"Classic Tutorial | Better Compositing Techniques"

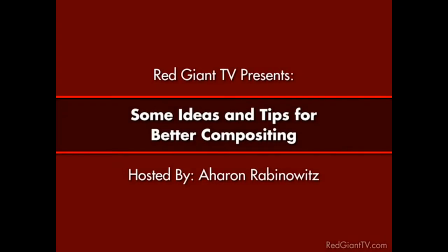0:17 Hi, I'm Aaron Rabinowitz, and this is Red Giant TV. Man, I love the holidays. Arguing with family around the table and putting on extra pounds and, you know, making New Year's resolutions that I'll never keep.
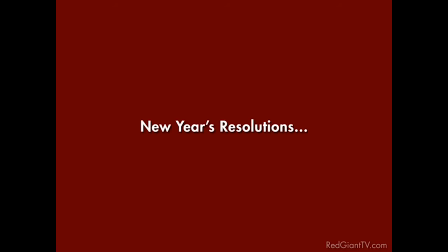0:28 The joy of it all. Okay, well, the truth is, I've never made a New Year's resolution that I didn't keep, which is to say I've, well, never actually made a New Year's resolution. I know myself well enough. But this year's different. I'm going to break from tradition, and I'm going to make a New Year's resolution if you'll keep it with me.
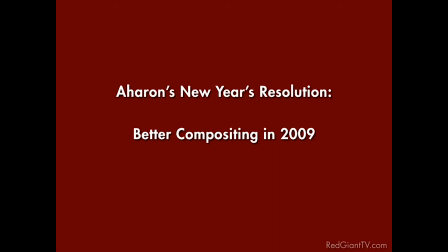0:45 And that resolution is better compositing. That's right, we're going to do better compositing in 2009. Oh, I know what you're thinking. Better compositing? I can't even commit to doing 10 extra sit-ups a day, not unless I gear up for it by eating a fudge brownie first.
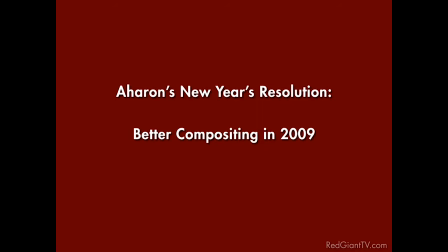0:59 You want me to add more into my workload? Well, how about this then? Better compositing with less work. Oh, that's right, you heard me. We're going to find better ways to composite by using the right finishing tools.
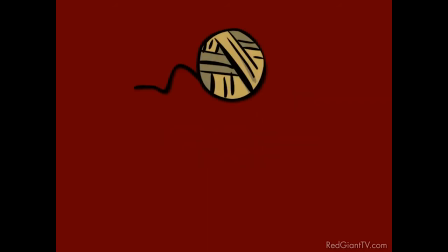1:10 Don't get me wrong, I mean, I love MacGyver, but compositing is no place to use a ball of yarn and a turkey baster to get the job done.
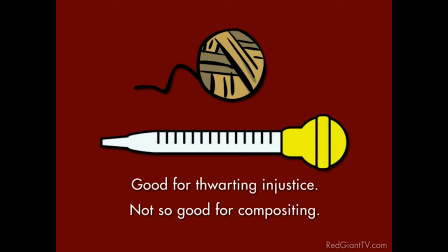1:17 So let's look at a few tools and techniques for getting a better composite or for speeding up your compositing work.
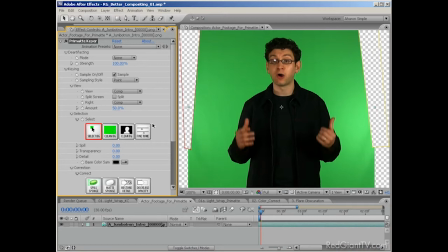1:22 I'm not going to talk about keying here. That is, the art of removing an actor or object from a green or blue background.
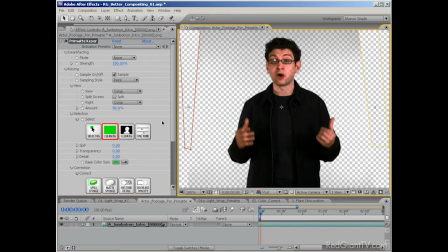1:28 We'll leave that for another time. Although, I'll mention that if you want a nice trick for making keying easier in After Effects,
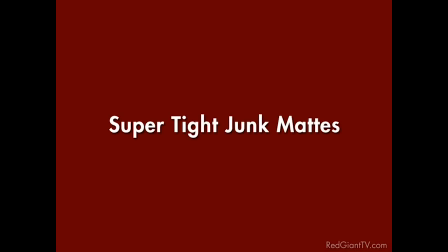1:34 look up my tutorial called Super Tight Junk Mats, which you can find at Creative Cow.
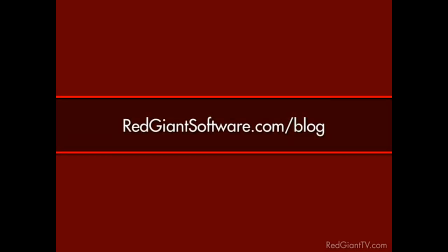1:39 I'll leave a link for it in the Red Room blog here at redgiantsoftware.com.
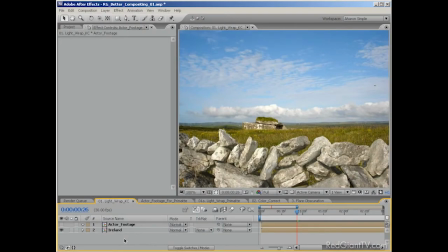1:42 But assuming you've already done your keying, or maybe you're just incorporating elements from Photoshop or a 3D program, there's a lot more to compositing than just slapping things together into the same composition. The first thing I want to talk about is called a light wrap.
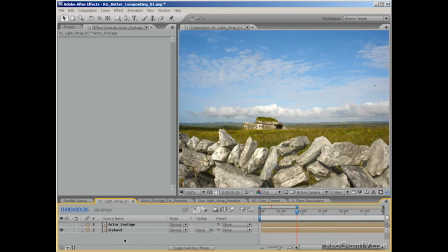1:56 Often, in real life, when there's light coming from behind a subject, the light tends to spill over or wrap the subject. In other words, the background affects the foreground, especially around the edges.
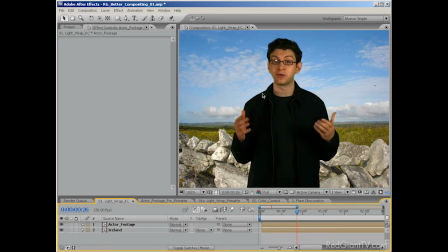2:07 But when you composite, this doesn't happen automatically, and the lack of a light wrap is a big giveaway that the footage is composited. Remember, in general, the goal of compositing is to make it look as natural as possible, and without that light around the edges, it probably won't.
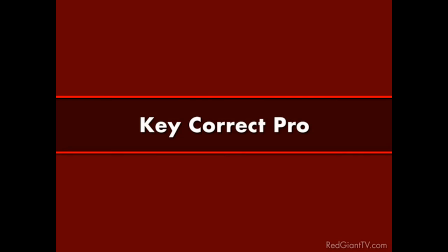2:23 Now, if you're an After Effects user, let me recommend Red Giant Software's Key Correct Pro,
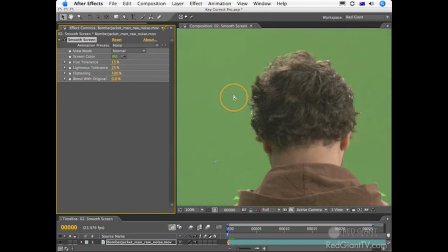2:28 a set of 15 plugins that can be used in combination with any keyer to soften alpha channels, match foreground and background colors,
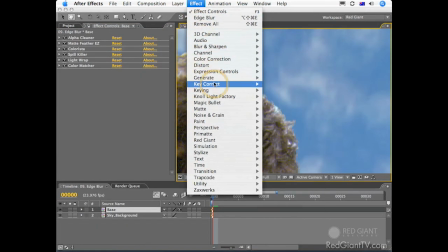2:35 fix outlines, and clean up noise. It'll help you improve the results you get from keyers like Primatte Keyer, Keylight, which ships with Adobe After Effects, and Ultimate.
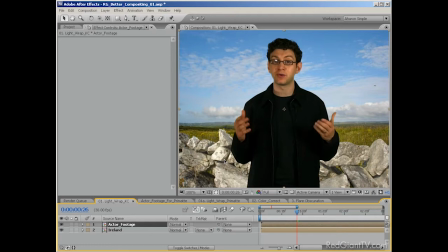2:43 Of the 15 plugins in Key Correct Pro, and there are a bunch that'll help you in this kind of work, one of my favorites is Light Wrap, which, not surprisingly, helps blend the foreground element, namely your actor, into the background,
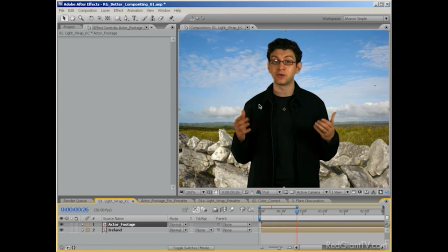2:56 and it does this by creating the illusion that light from the background layer is being reflected onto the foreground layer as if they were photographed in the same environment. So I would select my keyed footage, and I would choose Effect, Key Correct, Light Wrap.
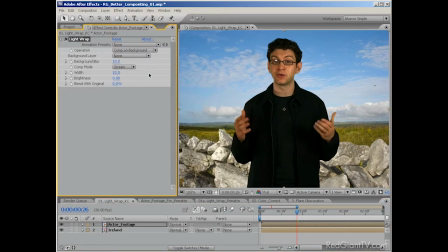3:12 And then I'd jump into the Effects panel and set the background layer to the background footage. Just so you can see what's happening here, I'll set the operation property to wrap on black.
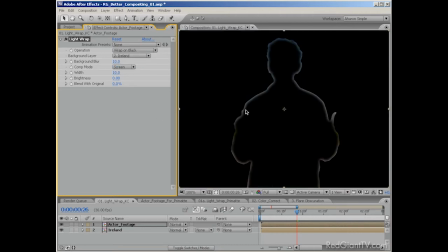3:25 As you can see, the background is being used to outline the foreground. And there are other controls here, such as background blur, which lets you blur the colors a bit more, or the width, which lets you give it more or less wrap, something you would adjust depending on how close your subject was to the camera.
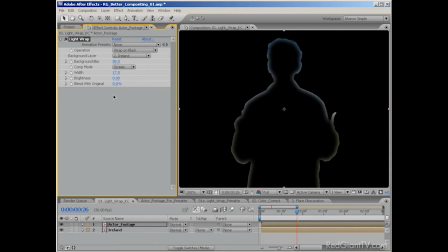3:43 Now, for those of you not in After Effects, and frankly, even for those of you using After Effects, let me just mention that Red Giant's keying solution,
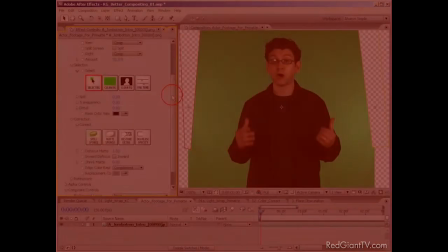3:51 Primatte Keyer, comes integrated with a light wrap tool that pretty much functions in the same way.
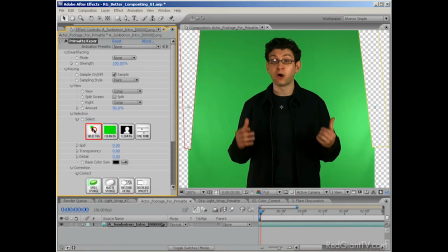3:56 It also has many other integrated options and tools that'll help you get a superior composite.
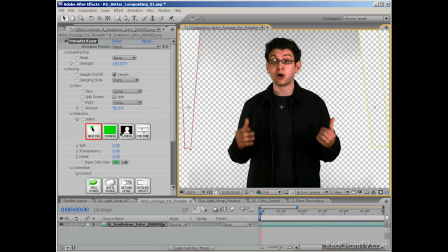4:01 I'm personally a fan of the way in which you can select colors for the background removal. There's also a de-artifactor that can get rid of DV and HDV artifacts, which can kill your composite around the edges. Key Correct Pro, by the way, also has a de-artifactor. Forgot to mention that. Anyway, I'm moving off the subject here. There's just so much to talk about.